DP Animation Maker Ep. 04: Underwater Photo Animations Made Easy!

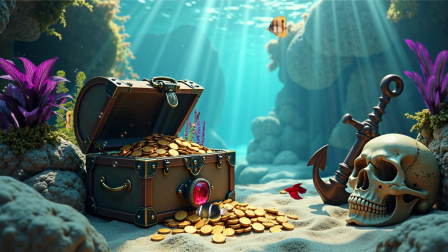Welcome to episode 4 of this DP Animation Maker series. Today, I will show you how to animate underwater photos, adding bubbles, underwater plants, god rays, and making fish move behind rocks or plants, just like you see in this scene here.
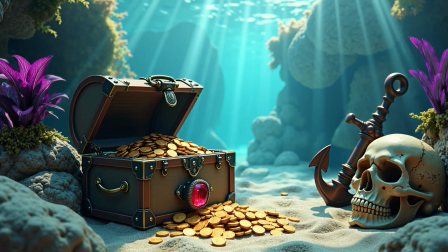I generated this underwater scene with AI, trying to prompt it in a way that gives it more dimension and makes it look more immersive or 3D.
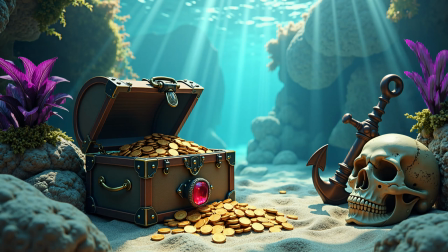It looks better if it's split into 3 parts, which will help us later move the fish behind the rocks or the treasure chest.
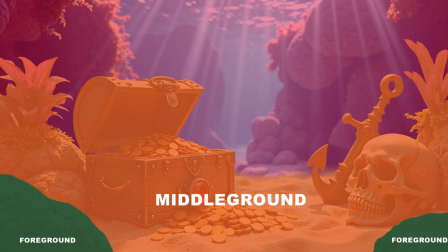So, I have the foreground, which includes the rocks, then the middle ground where the treasure chest is, and finally the background, which is far behind.
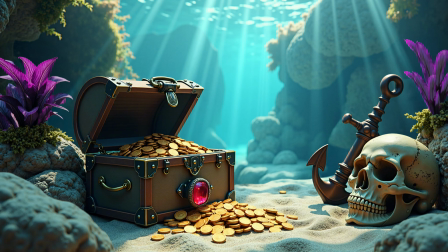Next, I use Photoshop's generative fill, but you can also use InPainting, to cut and save the rocks separately.
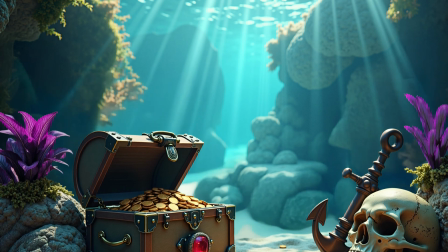Then, I cut out the middle ground and regenerated the missing parts, so I now have only the background to use behind.
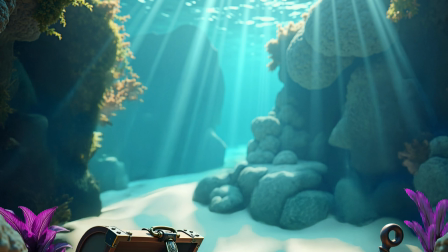Now, it's easy to compose everything in DP Animation Maker to create the scene.
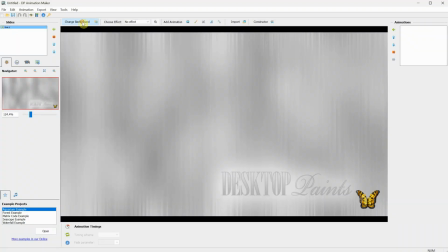Open DP Animation Maker, click on Change Background, and add the background image.
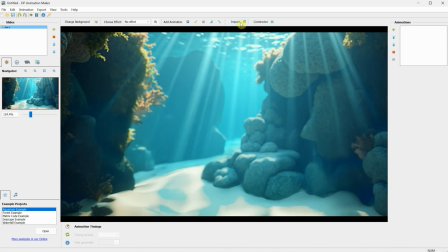As you can see, we work from the back to the front. Then, click Import and add the middle ground.
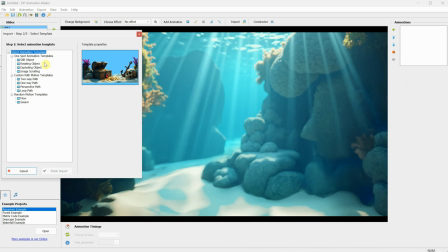Click the Continue button, then from the animation template, select Still Object, and click Finish Import.
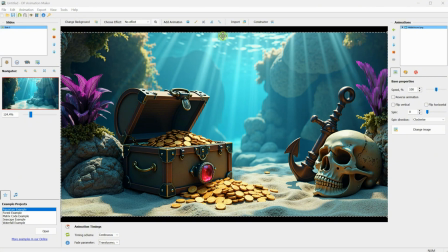Since the middle ground has the same width and height as the background, it fits perfectly.
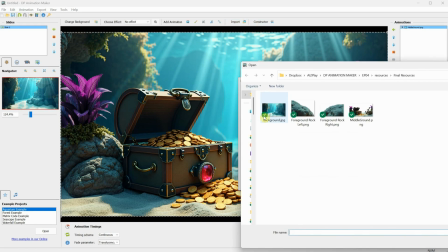Next, click Import again, and repeat the steps to add the foreground, the stone on the left.
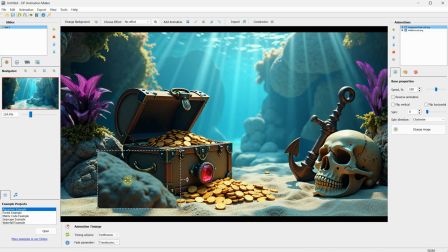This is saved as a smaller image, so you can resize it, or just move it into the position you want.
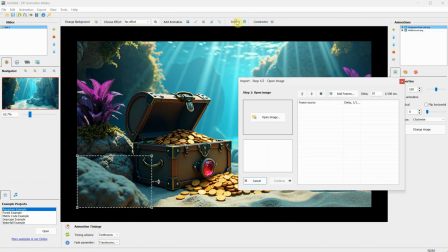Then, repeat the process for the last image, the foreground rock on the right.
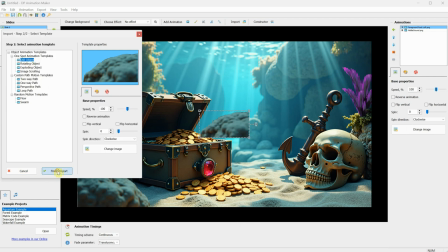Now, we have reconstructed the layers of the original image, and we can add animation that works between those layers.
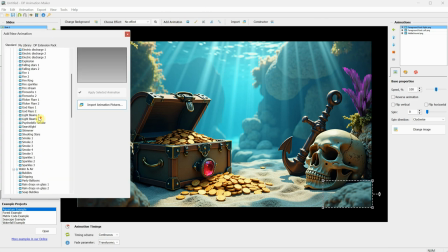Let's add an animation. Click on Animated Objects, then scroll down to the Fish category and search for a fish that you like. I am selecting fish number 1, then click on Apply Selected Animation, and close the window.
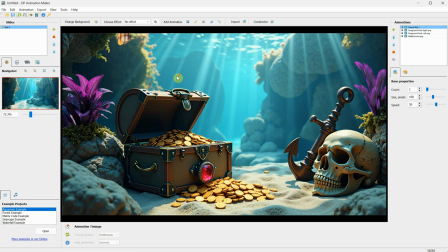Now we have this lonely fish swimming here.
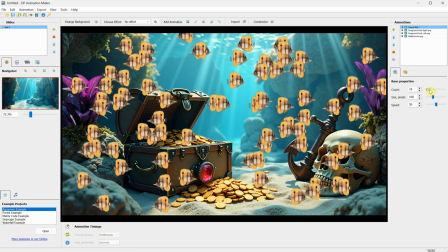You can add a lot of fish to see how it looks on screen and experiment with how it will look in different areas of the scene.
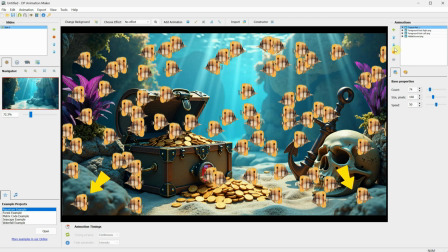Right now, the fish is in front of the rocks. If I click on the down arrow, it moves behind the rock on the right.
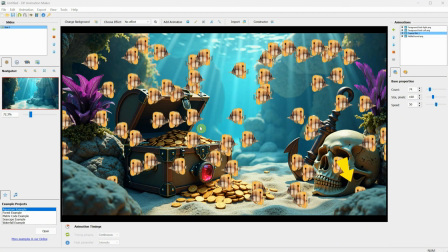If I click the down arrow again, it moves behind the left rock.
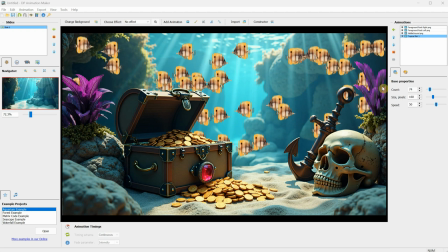If I click down once more, it moves behind the treasure chest, which is the middle ground that we save separately. This makes the scene more realistic, with some fish swimming in front of the treasure and others behind it. You can also change the size of the fish from big to small, depending on your scene, so it fits better.
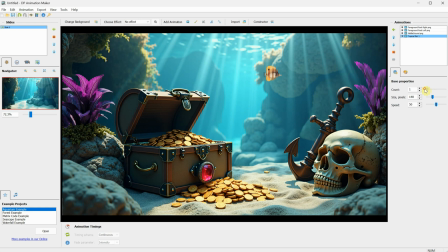For the number of fish, I'll add just 3 of this species so we can add other types of fish later.
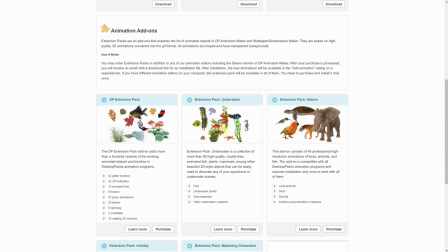They have some extra add-ons with animations for the program, and I got the extension pack, which includes additional fish and plants.
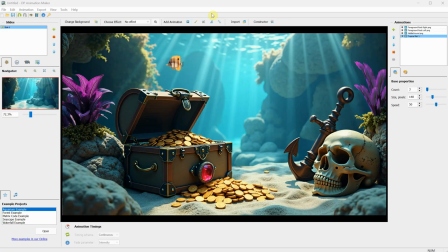If you have these 2,
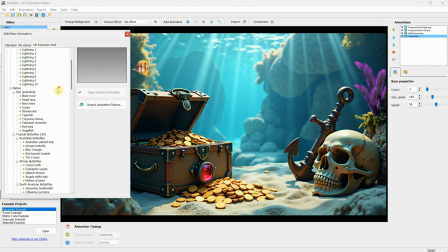you can find them in the Animated Objects section of the DP extension pack under the Nature and Fish categories. As you can see, I have a few here that I can add and test to see how they look.
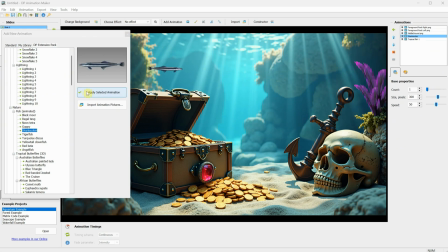The extra packs come with more detailed animations for the fish, like showing how the tail moves, along with other movements. However, if you want custom fish, you could create your own animation and import each frame. For this scene, I'll add the yellowtail clownfish since it's cute, and maybe a red betta fish for a pop of color.
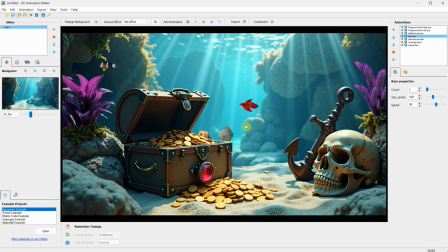Even though these fish are really tiny in reality, it works for this tutorial. First, select the red betta fish and move it up using the arrow, so it's on top of everything.
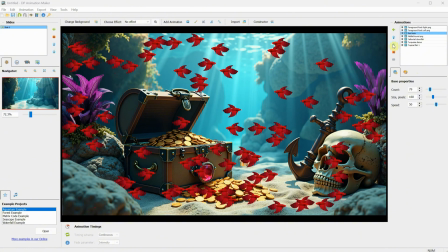I can increase the count to see it better, then move it down so it's just behind the foreground rocks.
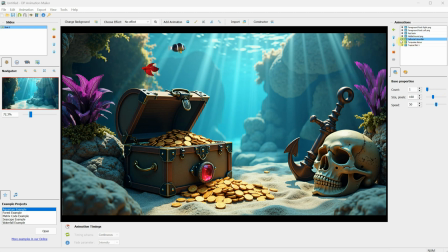I'll leave only 1 red betta fish for now. Next, select the clownfish. You can also use the eye icon to hide or make visible that animation layer. I'll increase the size of the clownfish a little and move it up so it's on top of the middle ground.
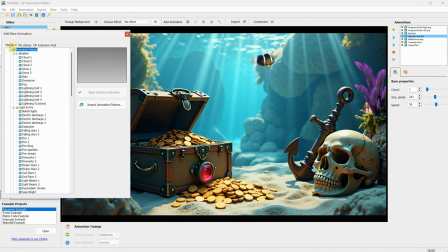Let's add another animation. From the Standard tab under the Light and Fire category, we have God Rays. In this case, version 1 will work better, so I apply that animation.
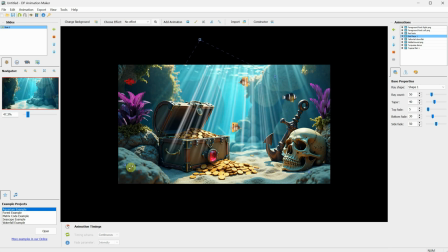Now from the corners, we can adjust it to fit the scene. Since I already have some God Rays in the image, I can match the perspective of those lights.
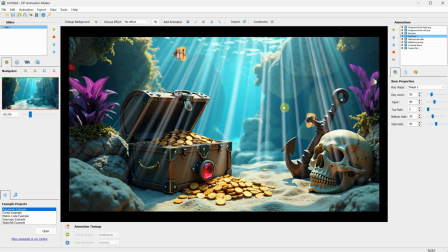I think this position looks natural. However, it's a little too strong, so I go to the color properties and adjust the translucency to around 83 or maybe 87, which should work well. This will make it more subtle and not distract from the rest of the scene.
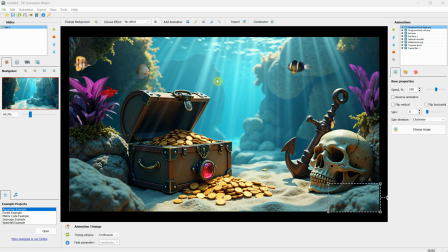I should have maybe moved the God Rays to be on top of all the animation layers here to make it look even better.
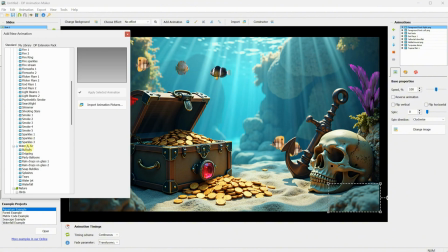Anyway, let's see what else we can add. Go to the Water and Air category and select Bubbles.
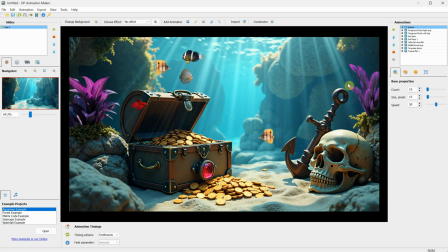This will add bubbles to the entire scene, but let's see how we can adjust them. Click on the rectangle, and it will show the area where the bubbles appear, which is the size of the background. Now, I have the corners where I can drag and adjust it.
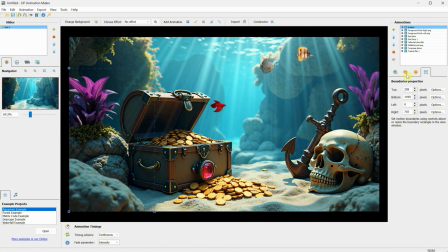I'll position it in the bottom left corner and then adjust the size to make the bubbles bigger. Next, with the bubble animation selected, I'll move it down so it looks like the bubbles are coming from behind the rock, making the scene more interesting.
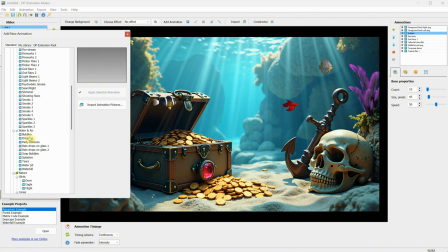I like how this looks. It's nice. Let's go back and add another bubbles animation, but this time I'll leave it for the entire screen.
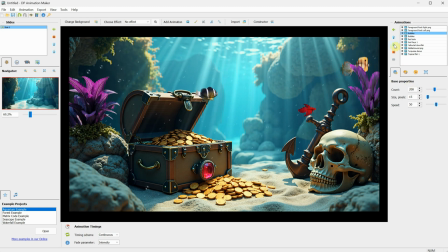I'll increase the number of bubbles to see them better and move the animation down so it's behind the middle ground, behind the treasure chest. I'll reduce the count a bit and maybe adjust the speed so it moves slower. Play with the settings until it matches the scene you have.
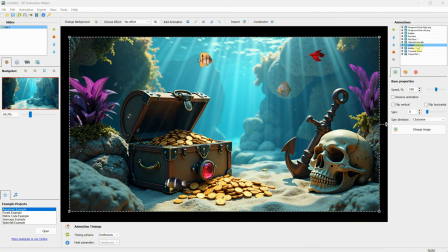Now select the middle ground layer, go to Animated Brush, and choose the Wave Brush.
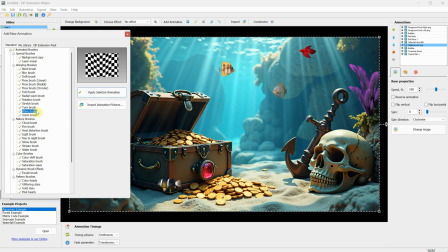Click Apply Selected Animation and close the window.
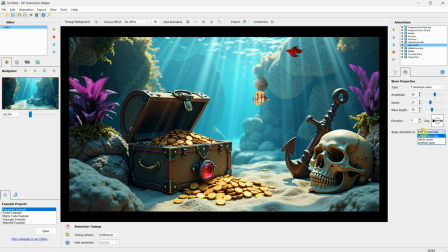In the Wave Properties, I'll change it so it only affects the previous layer, which in our case is the middle ground. I'll make the brush larger and start painting on the purple plant so it starts moving. The strength of the animation is a bit too high, so I want to make it a little more subtle.
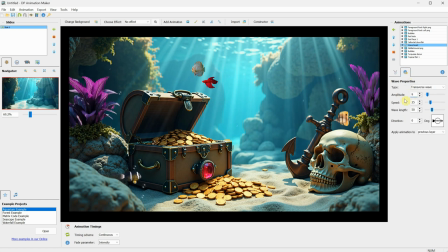I go to the settings and change the amplitude to a value of 9, the speed to around 16, and the wavelength to 39. Now, it seems to move more naturally with a subtle motion, and it has that underwater look.
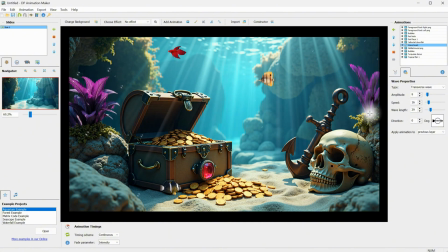I'm also painting the other purple plant from the right. Maybe we can add some more plants as well.
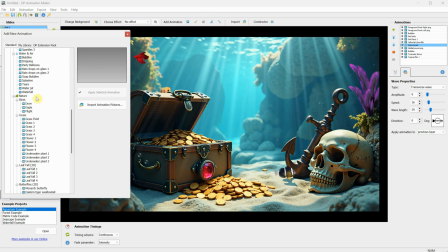Go to Animated Objects, find the grass category, and select Underwater Plant number 2.
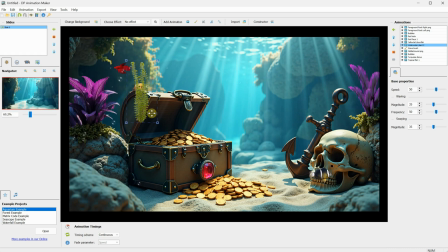Click Apply Selection and close the window. You can resize the plant by dragging it from the corners. I want to place it behind the treasure chest, so I move it under the middle ground layer. Now we have some extra motion in the background. You can add a bunch of plants there if you want.
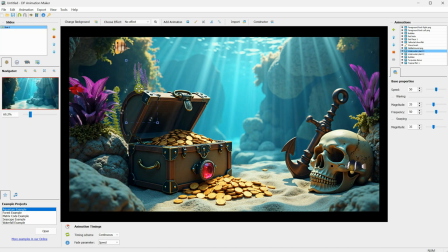I'll also add Underwater Plant number 3 and place it behind the treasure chest, just barely visible on this side. Looks good. Now select the middle ground layer and click on the Constructor button.
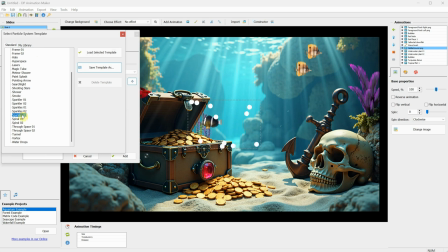Then click on Templates, and here we have a few of them. Find Sparkles version 3, click Load Selected, and then close the window. Click on the rectangle so we can move it on top of the coins. Use the corners to resize it so it fits the coins area.
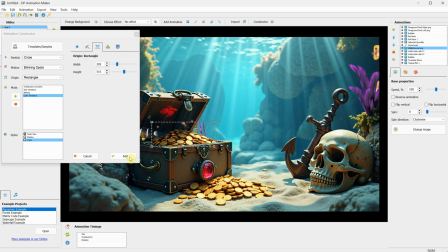That clownfish is getting in my way. It's craving attention. Then click Add to add it to the scene.
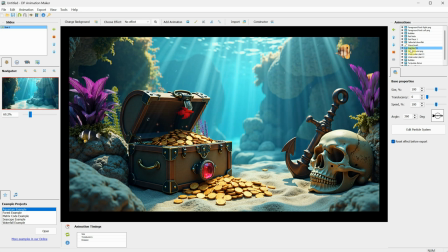I want to add the sparkles again, but instead of going through the entire constructor process, I'll just right-click on the sparkles layer and duplicate it. Then we can edit the particles by clicking on the Edit Particles button, select the rectangle, and move it to cover the coins on the ground.
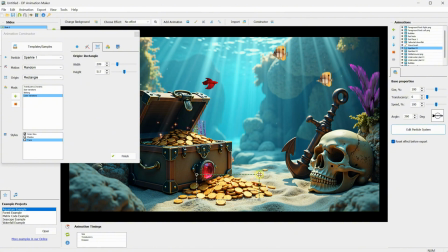Use the corners to adjust it so it fits the coins, then click Finish when you're done.
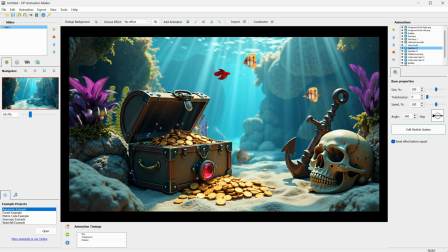Now we have some sparkling gold coins. Let's add an effect to the entire scene.
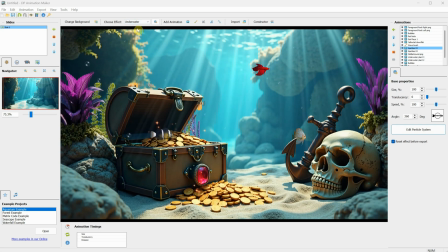Go to where it says No Effect and select Underwater. You'll see how the entire scene moves as if it's underwater, but the effect is a little too strong for this scene.
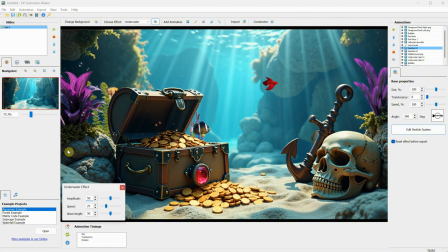Go to the settings and under Amplitude, reduce it to 8.
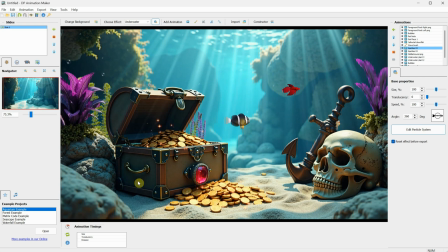This way, it's still underwater, but the deformation isn't as strong. It depends on how visible you want the effect to be. I think that covers what I wanted to show you. I always forget to save the project, so I'm saving it now at the end.